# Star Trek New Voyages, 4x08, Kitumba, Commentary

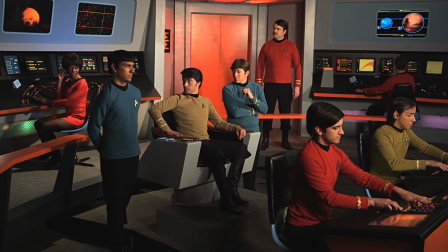(61:39)
Back on the bridge, I'm pretty sure this is a rain shot where it was pouring rain during this, as I recall.
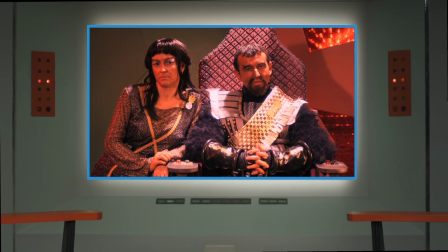(61:47)
And again, on the view screen, you can notice even more the glow and the nice push to red. You know, if you have the ability to watch this episode on a big screen and watch it from YouTube or wherever at 1080p, I strongly recommend you do it.
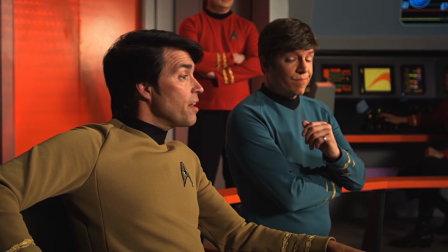(62:04)
Even the YouTube compression doesn't pull out or you know,
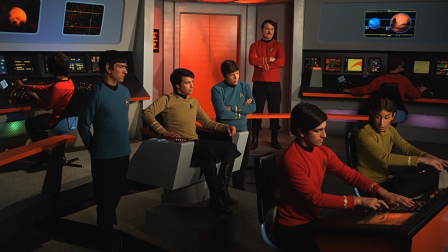(62:09)
make the noise correction any less amazing, or the color or how it was shot.
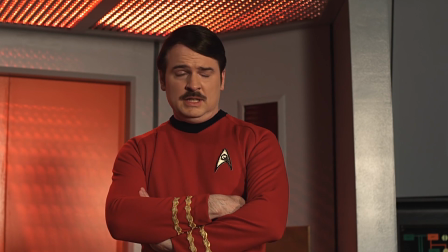(62:13)
It's just really, really nice.
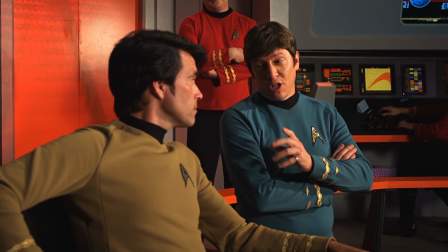(62:18)
Although I fought to get the little silly quirky end of Star Trek the original series music clip that shows up in so many of these out,
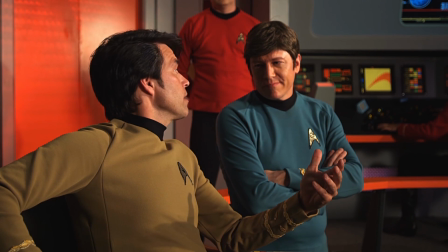(62:27)
you know, it does end up here, unfortunately,
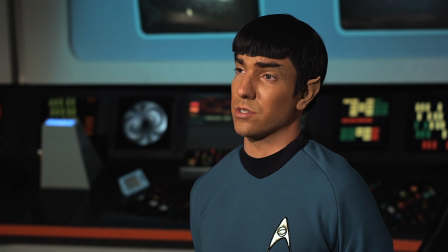(62:32)
in the mix. Right after McCoy talks about the 100 years, of course, though he's not going to be around.
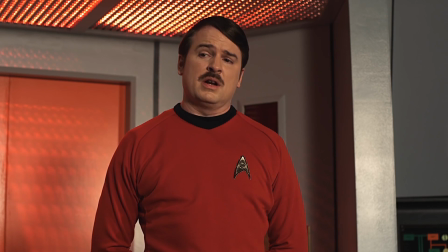(62:38)
The joke being that, of course, he is around in 100 years in the first episode of TNG at Farpoint.
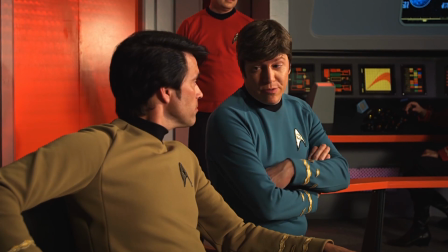(62:46)
Right here.
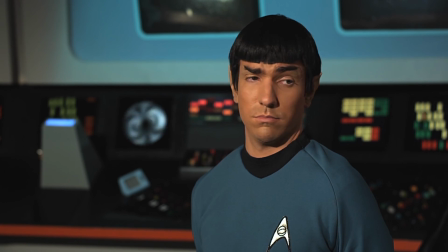(62:47)
Here comes the music cue, which I tried to get out because everybody uses it, but I think Ralph actually did a great job of mixing it in, so it seems great.
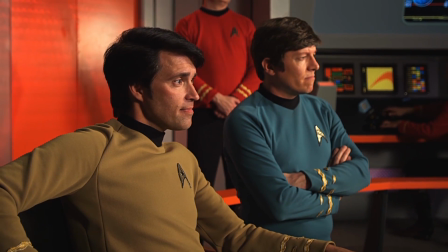(62:55)
And here's me pulling back on the shot digitally so that we can emphasize this is James Cawley's last episode.
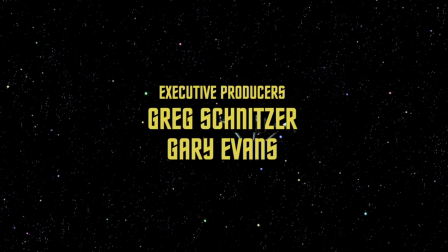(63:03)
Thank you, James, for it all. And notice there the camera shake that Tobias put in, like a wave of something. How awesome is that? This is the camera shake.
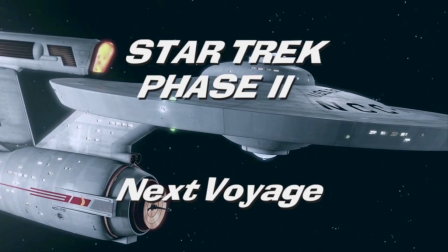(63:15)
This being the, of course, the trailer for the next episode, Holiest Thing.
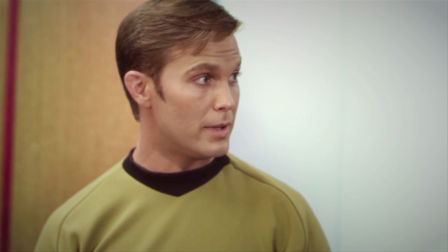(63:21)
And it's actually a really good indicator to show you the difference between director photographies, color correction.
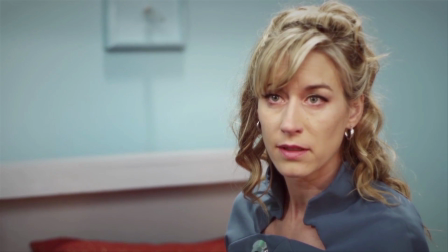(63:29)
You can see it's very, very different looking. Obviously, it hasn't been blown up to 2K, but and it's an early cut trailer.
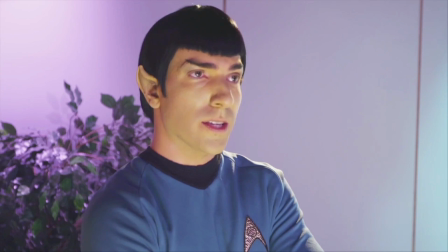(63:37)
But you see how different the lighting is. How the shadows are a little brighter.
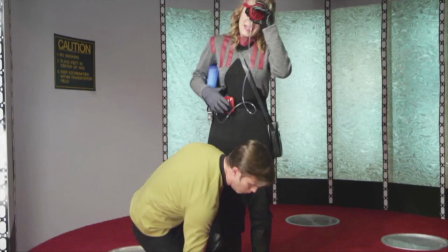(63:42)
The shadows are, in fact, there's not a lot of them, and what there are of them are very light.
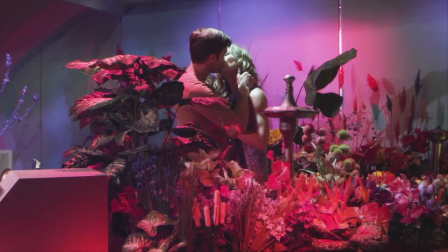(63:47)
So it gives it a little more of a flat feel. And you know, sometimes that's a good choice.
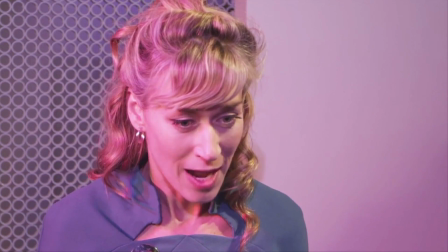(63:53)
You can also tell the audio hasn't been fixed up yet. They're still working on that. So I'm pointing this out so you can see the difference that Ralph did.
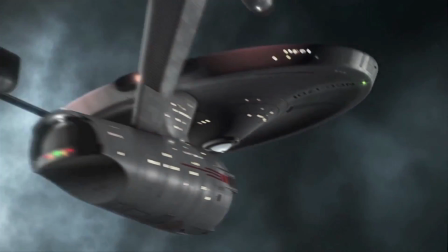(64:01)
The incredible amount of work that goes into. See how white that looks, the bridge, as opposed to a color-corrected version.
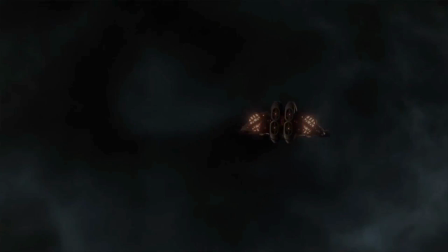(64:08)
I'm not sure who did this work. It's good work here for the CG and the... Well, I won't spoil you who that vessel is.
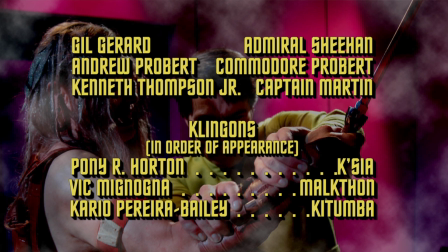(64:15)
What an honor and a privilege to have been working on this entire post-production process with Kitumba.
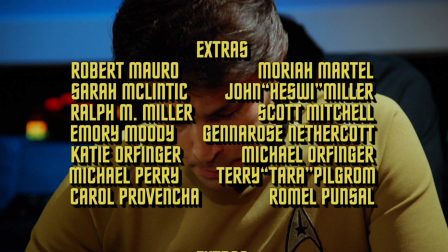(64:22)
It was a dream for me and my team. And to be able to work with Alec and James and Robert and Pony and Tobias and Darren and the entire post team,
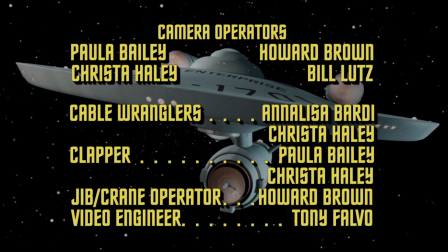(64:32)
just wonderful people. And if you get a chance to work with them, you will see what I mean.
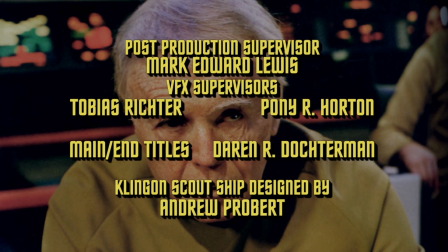(64:38)
Just the hundreds and hundreds of people that deserve credit on this, here they are.
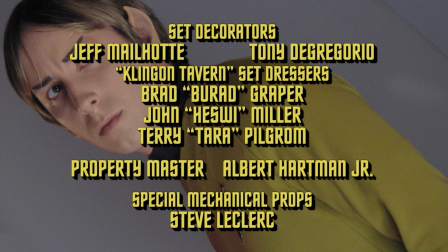(64:45)
And what a wonderful thing that Phase 2 has done. And I hope that they keep doing these for years and years and years to come.
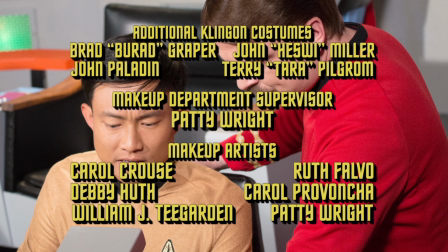(64:51)
And eventually CBS finally wakes up and sees that there is a huge following for this kind of thing,
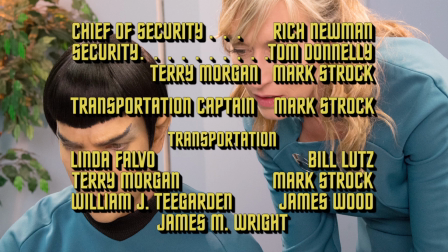(64:57)
and then turns it into webisode series or something even better. Thanks for listening this far.
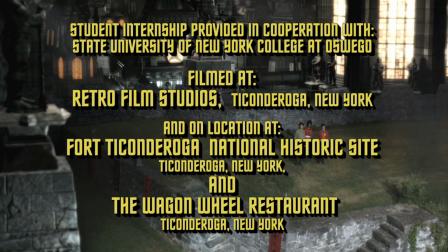(65:03)
You're a true trooper. And this is Mark Edward Lewis, your Kitumba post-production supervisor, editor, color corrector, saying thank you and signing off.